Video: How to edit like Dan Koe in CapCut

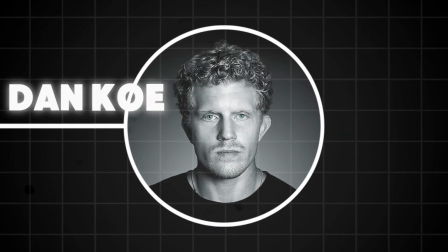Let me guess, you want to make videos like Dan Koe, but you don't want to use complex software.
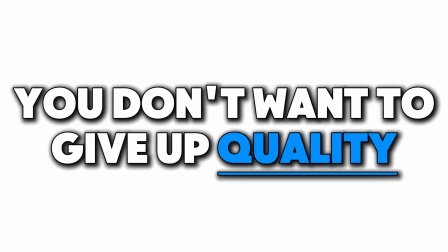You'd rather choose something simpler. However, you don't want to give up quality, but if you don't know which way to go, then this video is for you.
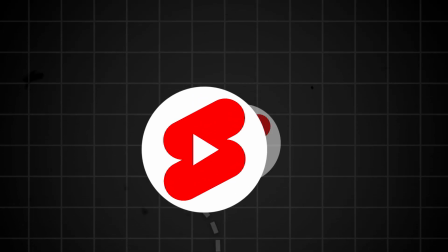I will give you a map that will show you the way to make Dan Koe quality short videos with simple methods that you can do with any video editing software.
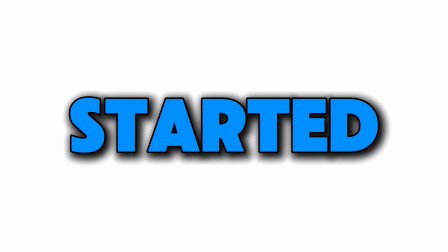I hope you're ready to learn the basics, so let's get started. Find a quote.
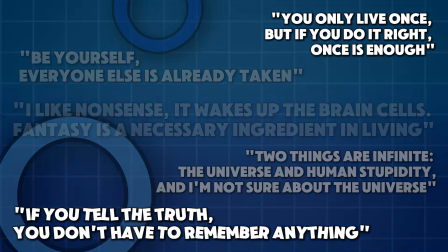You can find a lot of quotes from a lot of places, whether it's from your favorite influencers' social media channels,
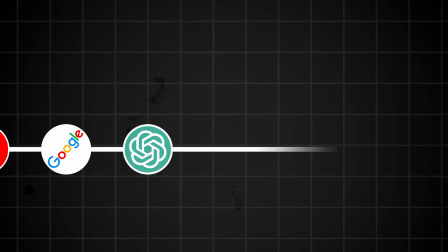a simple Google search, or even an AI-generated quote. You'll be able to do anything with these methods, and the only limit is your imagination.
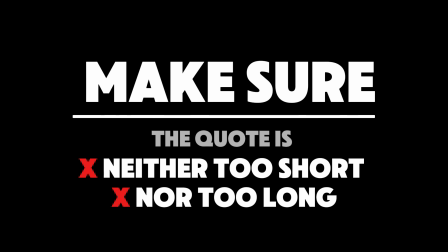Make sure that the quote is neither too short nor too long, otherwise you will either not have enough time to create scenes for it,
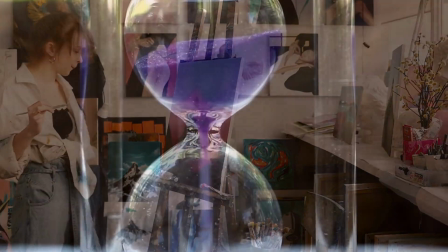or you will have to do too much and you may even exceed the platform's time limit.
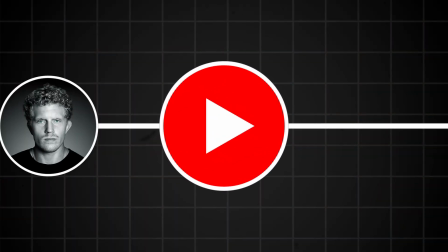In this video, I will take a quote from one of Dan Koe's YouTube videos and make a short video for it.
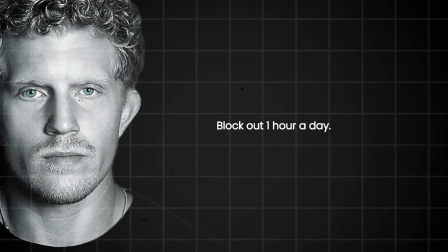So here is the part of the original video that we will animate.
Block out 1 hour a day, work on one meaningful project, aim for one vision for your future.
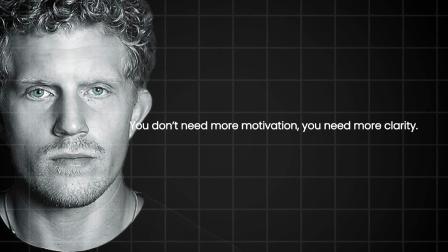Take it one day at a time. You don't need more motivation, you need more clarity.
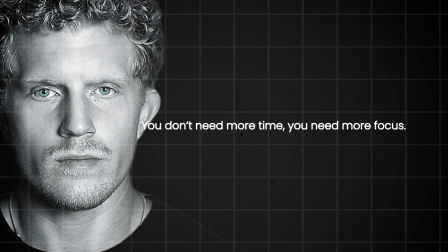You don't need more time, you need more focus.
Make the audio.
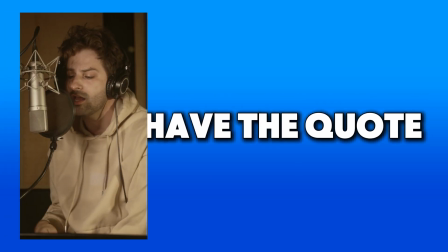If you have the quote you want, you can use your own voice, hire someone to read it aloud, or even use AI.
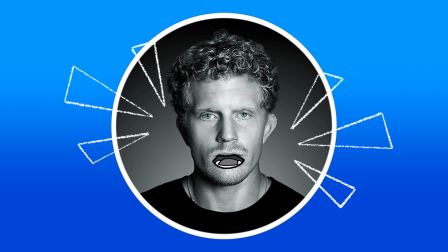I'll leave Dan Koe's original voice, as all credit goes to him. Step 3.
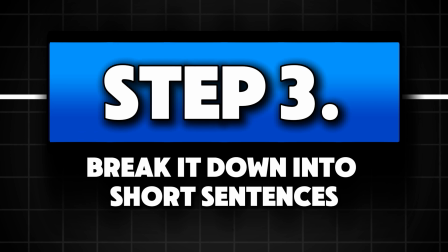Break it down into short sentences.
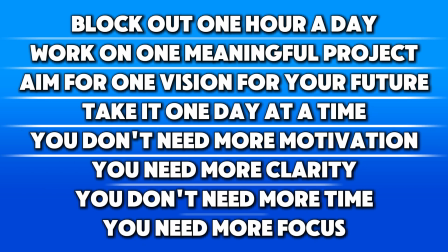Take the quote and divide the text into shorter sentences where you want to highlight something important and continue with the next step.
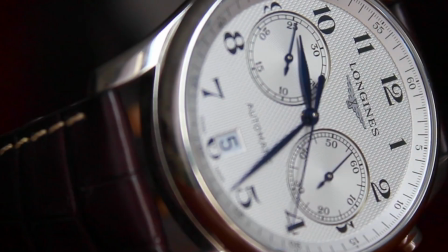Step 4. Brainstorming. This is perhaps the longest, but also the most exciting and creative part.
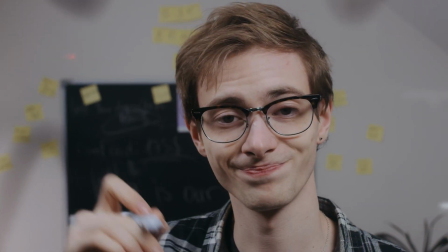Don't hold back, all ideas are good.
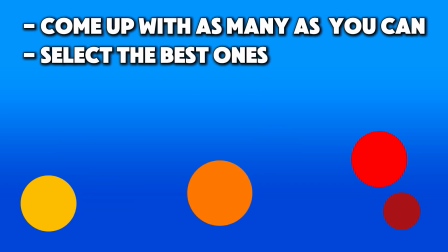Come up with as many as you can for each part, then select the best ones and try to connect them into a single story with transitions between them.
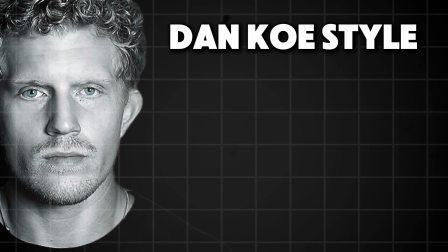Dan Koe's style is characterized by the fact that the animation starts with a simple object,
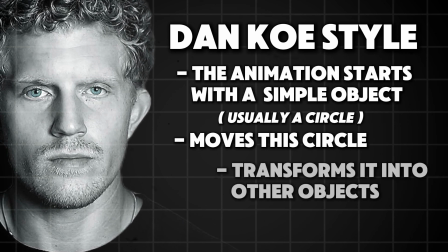usually a circle, then moves this circle and transforms it into other objects or connects it with other elements.
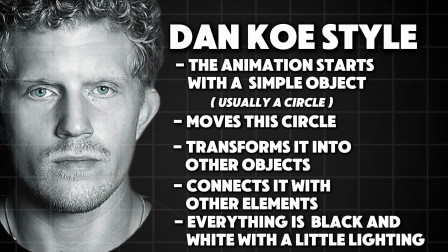And of course, almost everything is just black and white with a little lighting, so we don't have to worry about the colors.
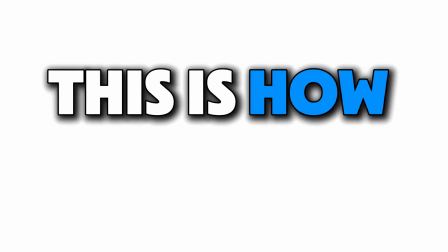This is how I did this part.
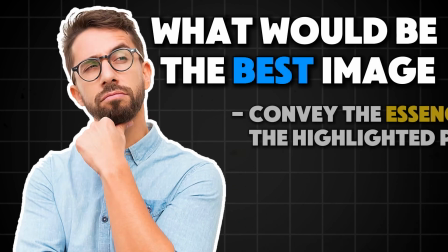I started thinking about what would be the best image that would convey the essence of the highlighted parts of the sentences, broken down in the third step.
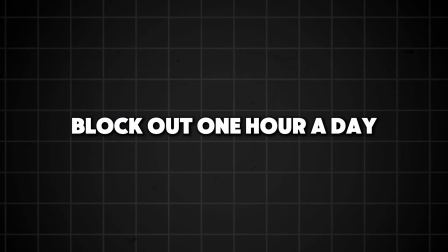Block out 1 hour a day, emphasis on the 1 hour part.
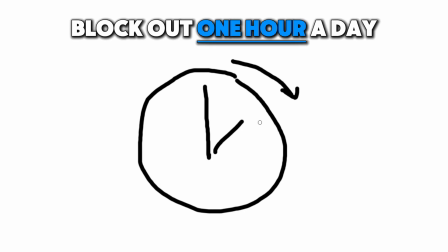A simple black and white clock icon, animated as the hands go around, and then illuminating a part corresponding to an hour.
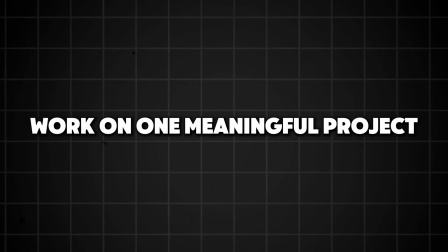Work on one meaningful project, emphasis on the meaningful project part.
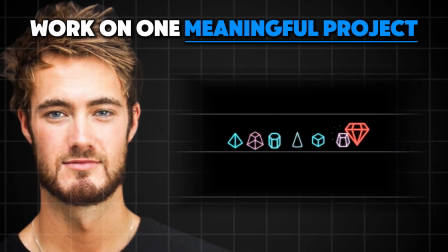Doris uses a diamond icon in his videos for showing an important task, which I really like, so I'll use that as well.
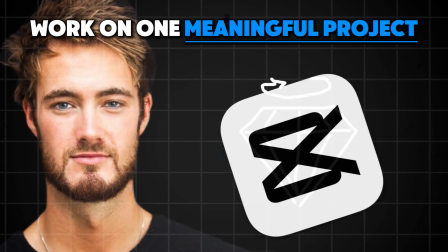It would be nice to add rotation or some 3D movement to it, but CapCut is not really good at this, so I had to search for a diamond animation on the internet.
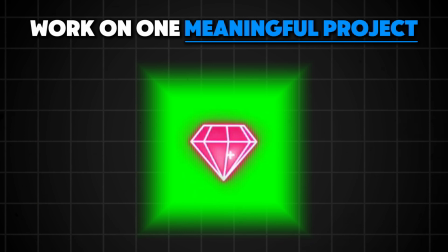I found one on YouTube, but it needs to be modified a bit by playing with the adjustments to match the style of the video I want.
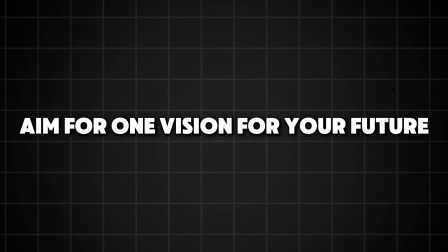Aim for one vision for your future. There are several important words in this part of the sentence: to aim, vision, and future.
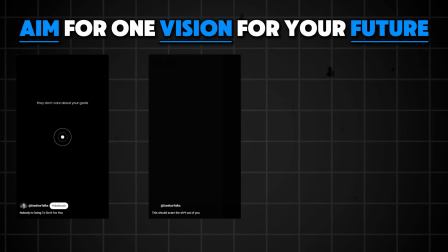For the words aim and vision, Dan Koe usually uses a target board or an eye.
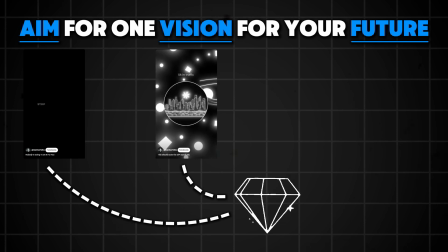Of course, this must be connected with the previous image, which was a diamond. My first idea was to have the diamond fall on the target,
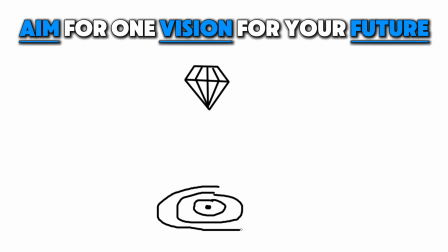but I couldn't really integrate the word future into this scene, and I had even more trouble connecting it to the next sentence,
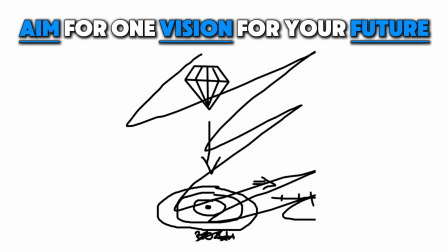so I had to come up with something else. My other idea was to use lighting.
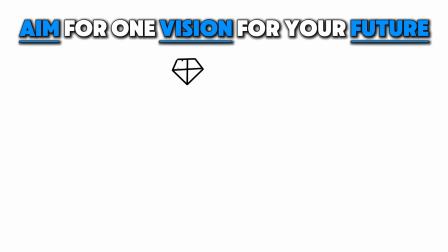So the scene would be that the diamond lights up, and then a beam of light comes out of it, which now I just have to connect with the word future. So I thought it would shed some light on a timeline somewhere in the future, and that I was able to connect pretty well with my idea for the next scene.
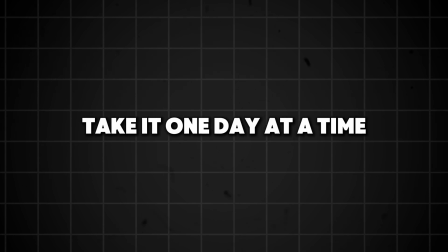Take it one day at a time. In this part, the point is the whole sentence, so I wanted a scene that symbolizes small steps.
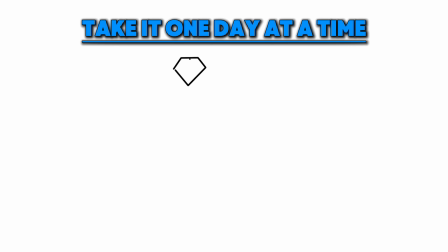At first, I thought that the diamond would fall on the timeline, then it would start to move towards the future by jumping a little on it. The problem with this idea is that again, I had a hard time connecting it to the next scene. So instead, I placed small circles on the timeline to represent the years, and animated this circle jumping forward again and again.